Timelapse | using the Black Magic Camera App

If it's a sunrise, you'll probably start in the dark,
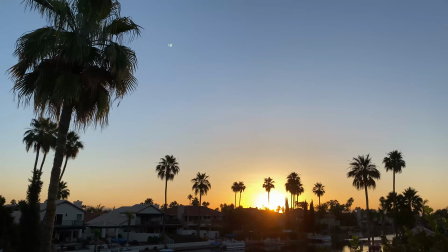(8:15)
so if you lock your white balance, when the sun rises, you'll get a bright blob in the scene. So we want to capture all that light and changing colors as the sun rises or sets. And make sure the white balance is set to auto, and set your recording to 30x.
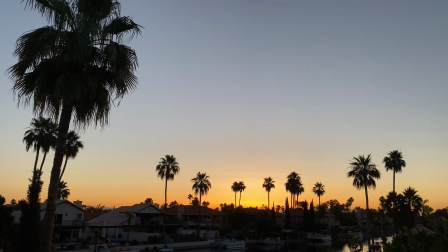(8:36)
Now depending on where you are in the world and what time of the year, the sunrise and sunset can be very quick or take a long time.
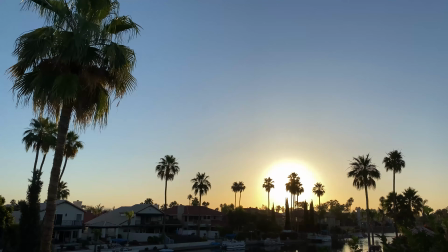(8:44)
So check with the locals, or simply use your phone to see the times of the sunset and sunrises for wherever you are in the world. Again, practice this well before your final vacation day.
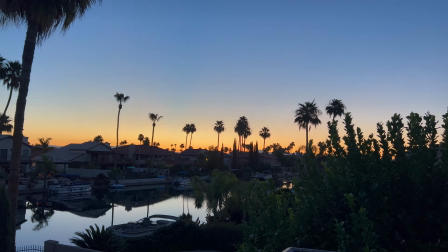(8:55)
In this video, I was trying to capture a sunrise, so I had to leave the camera on recording for about 30 minutes,
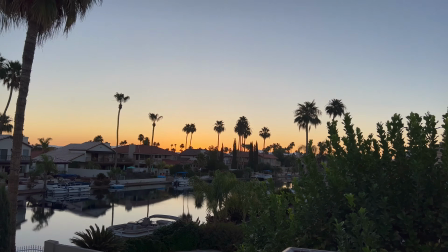(9:02)
and by the time the sun came up from it being dark, it was about 1.5 minutes in the final time-lapse video, which is too long. So I simply had to speed it up in post. Now what about blur on and off? Let's look at some videos with motion blur off and on. Remember, the higher your shutter speed, the less motion blur you'll get in the scene. In this first time lapse, we had a high shutter speed, and this is a result.
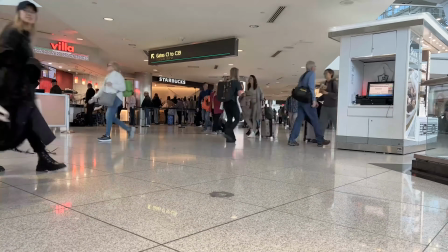Let's do the same again, but this time let's make sure that the shutter is 180 degrees, or twice my frame rate value, which should give us better motion blur in the movement. Again, you may need to use an ND filter depending on the lighting.
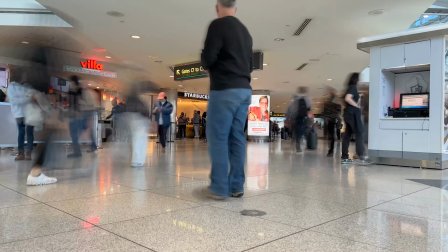(9:55)
And here's the result. And we see that the people have a more motion blur with their movement. Personally, I like this look better, but you have both options to choose from, and do whatever looks good for you.
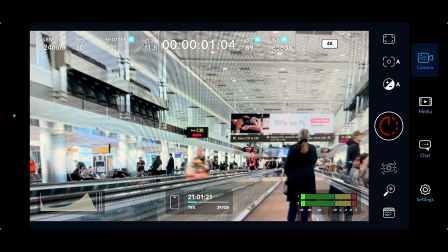(10:10)
This next video is setting to a capture of 7x while I stand on a walk-in travelator or sidewalk,
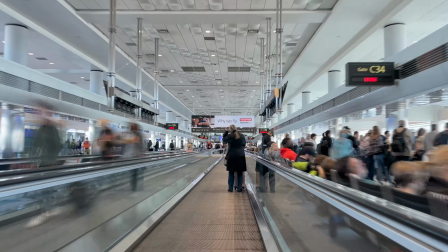(10:18)
and here's the result. Time-lapse videos can be a great effect to use in your videos.
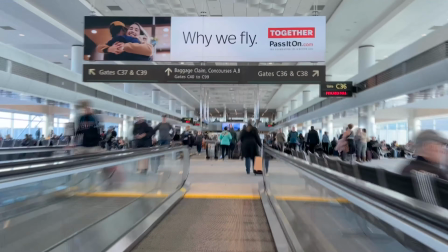(10:24)
Just remember not to have them too long, but like around 10 seconds or so, because your audience will get bored if it's any longer than this.
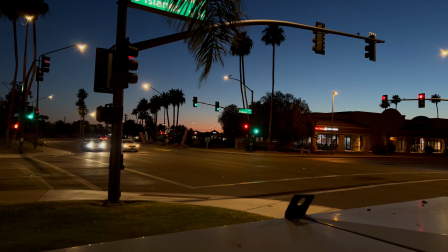(10:32)
So enjoy and be creative with them. Okay, let's move on to the next lesson.